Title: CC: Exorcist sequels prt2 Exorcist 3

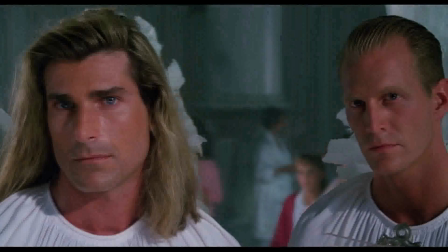(13:01)
We could even accept Fabio as a bloody angel while Kinderman tells a young boy with a roughly sewn-on head that he's sorry he was murdered.
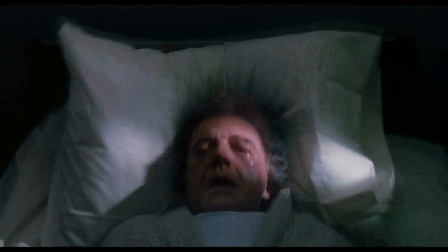(13:09)
Yeah, that happens. But it made sense in relation to the rest of what was going on and given who the story's point of view character was.
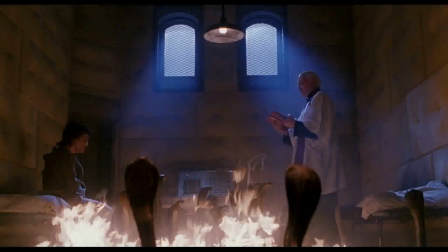(13:17)
The exorcism scene ends up feeling as bolted on as a cheap Halloween Frankenstein monster's head.
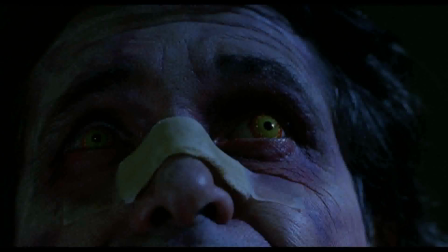(13:23)
That said, the exorcism scene is also a pretty damn exciting one. It just doesn't fit quite right for the film, especially with some of the gore that it throws in.
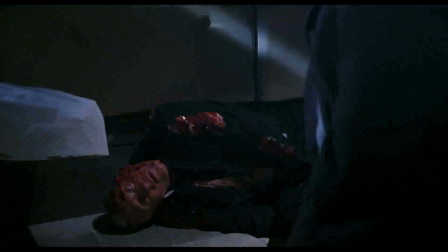(13:34)
In that regard, it feels pandering as well as out of place.
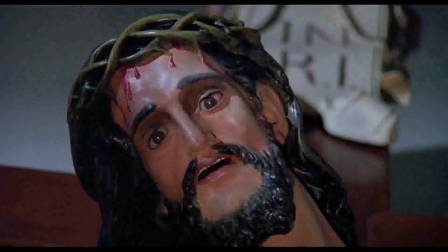(13:39)
I wouldn't be being entirely honest if I didn't bring up some of the really strange stuff. Things like statues reacting to things and other bizarre things that happen fleetingly throughout the film.
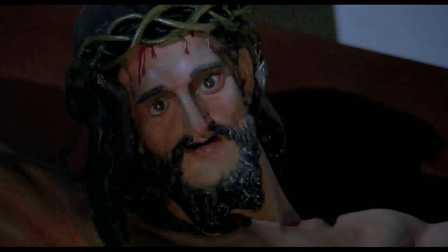(13:50)
It could come over as being a bit goofy to some. My acceptance of this is really down to the perspective of the film.
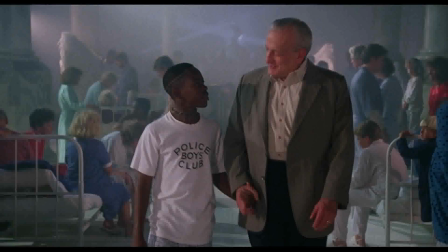(13:58)
It's a world where strange dreamlike things happen, and given, like I say, it's a film that views the world within it through a psychological lens, it has enough license to go to some very strange places.
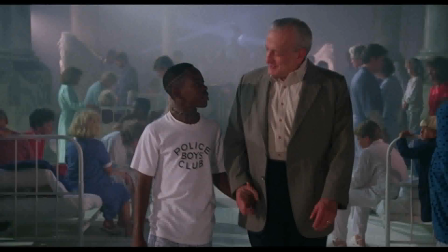(14:11)
Like a hospital heaven with Fabio lurking around. It's not a realist world in any meaningful respect.
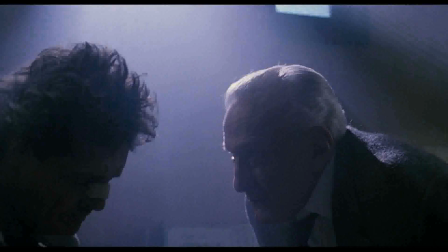(14:19)
It's more of an emotional one. And negative emotions at that.
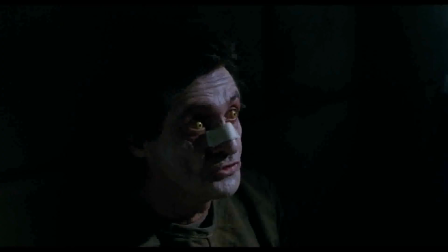(14:25)
Of course, there is one other major change that the theatrical version made from Blatty's film. The inclusion of Jason Miller as Karras, back from the dead it seems, and sharing his torment with Brad Dourif.
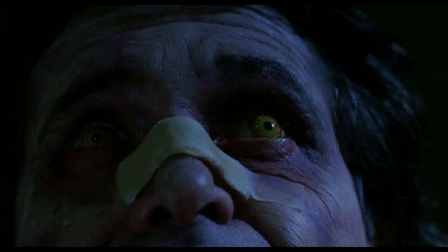(14:38)
This change is the more successful one by far. Jason Miller puts in a fantastic performance here, and in fact his presence here makes it far more understandable why Kinderman reacts to the killer the way he does.
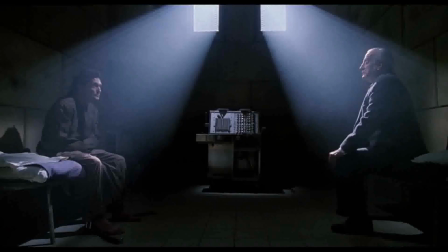(14:51)
It's one of those moments where the more cinematic approach of show-don't-tell works better, as in the Blatty cut he refers to Dourif's character as Karras while the audience doesn't understand why that is.
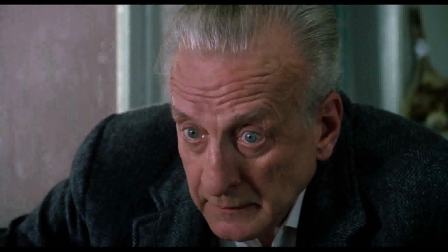(15:04)
Like I say, Kinderman is the POV character, seeing Karras appear and have the killer change faces is perfectly fine in this context,
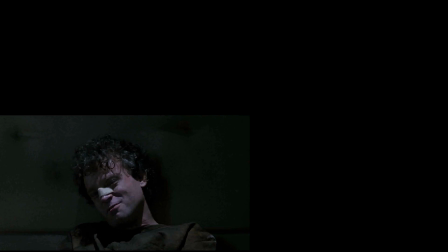(15:13)
as Kinderman sees the many faces of Legion, from the Gemini killer to his friend.
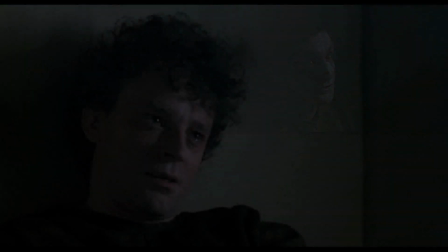(15:20)
The Blatty cut is all Dourif, and as fantastic as his performance is,
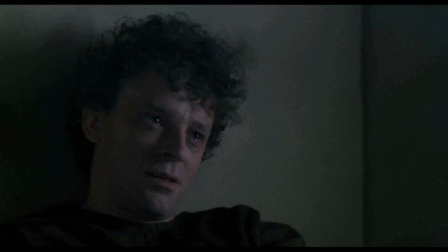(15:24)
it's lacking that cinematic visual twist that keeps us seeing from behind Kinderman's eyes.
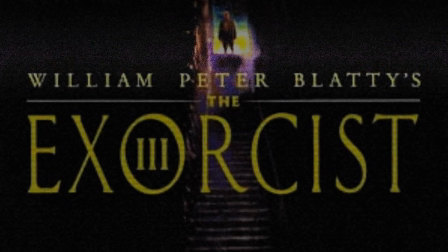(15:30)
And that's the rub here. neither version strikes me as a clearly superior version.
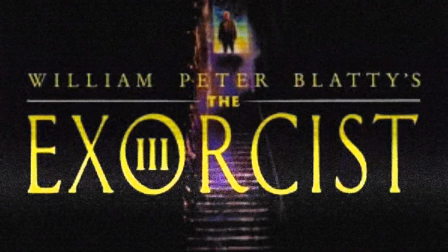(15:36)
Both have their pluses and minuses.
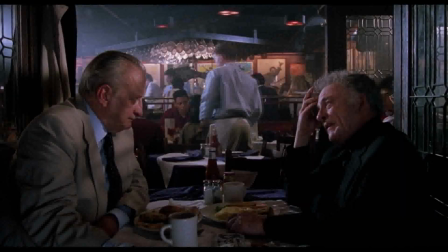(15:39)
The Blatty Cut has their meaningful extended character moments and far more natural if comparatively underwhelming ending,
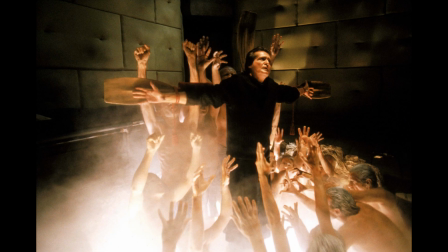(15:47)
while the theatrical version plays a more cinematic and likely more satisfying game while displaying some not insignificant cracks in the demands of the reshoots.
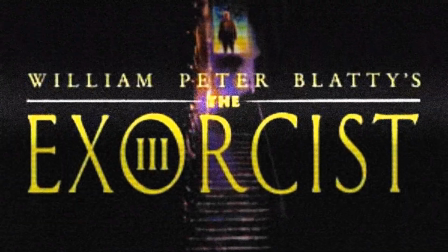(15:57)
For first-time viewers, I would likely recommend the theatrical cut simply because it will play more towards a regular film-going audience,
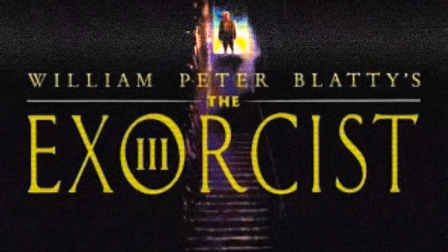(16:05)
and there isn't enough damage done by the worst parts of the reshoots to make it a bad movie by any means.
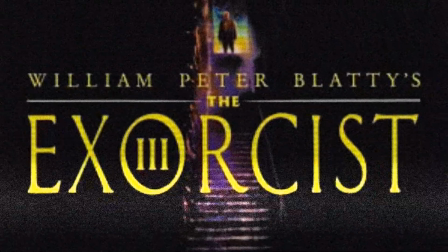(16:10)
It retains most of Blatty's characterization and the real meat of his approach to the story,
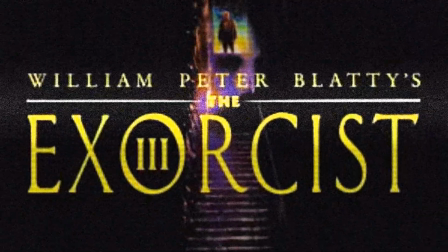(16:16)
that is far less a betrayal of his intent than it is a bit of a compromise.
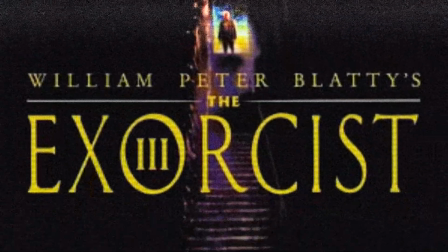(16:22)
That, plus Jason Miller's performance, makes it very watchable.
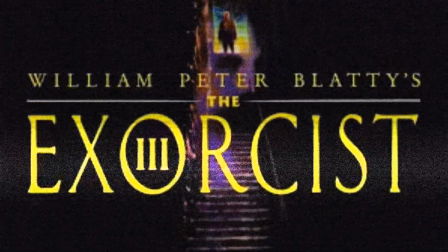(16:26)
Way better, in fact, than many movies, and certainly any of the other Exorcist movies, possibly outside of the original.
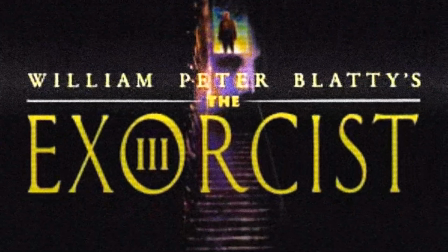(16:33)
Though for my money, I tend to find this the most interesting of the films.
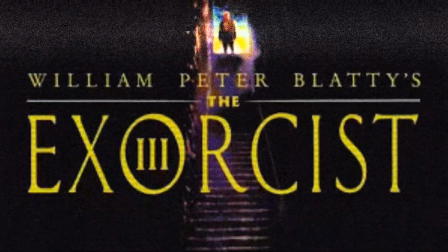(16:38)
It is fascinating on another level that you can see more clearly where Friedkin's and Blatty's work play out in the original once you see this.
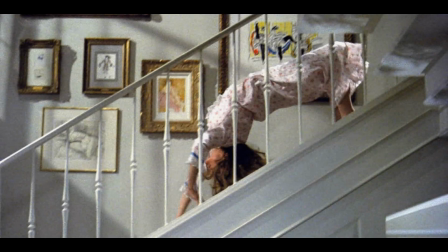(16:47)
Things like the spider walk that was cut from the original until a later version you've never
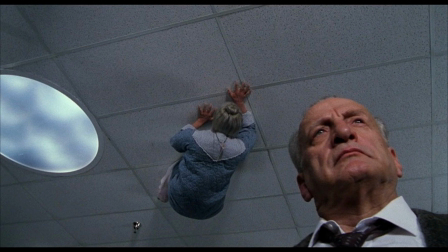(16:52)
seen edition came out makes more sense when you contextualise it against how a similar scene works here.
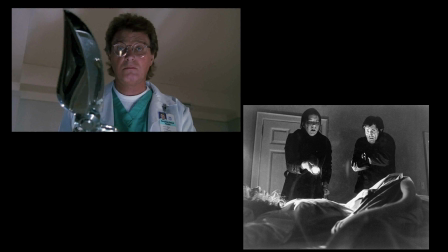(16:59)
Blatty's more mind's eye approach to the story is in some contrast to Friedkin's more documentary style.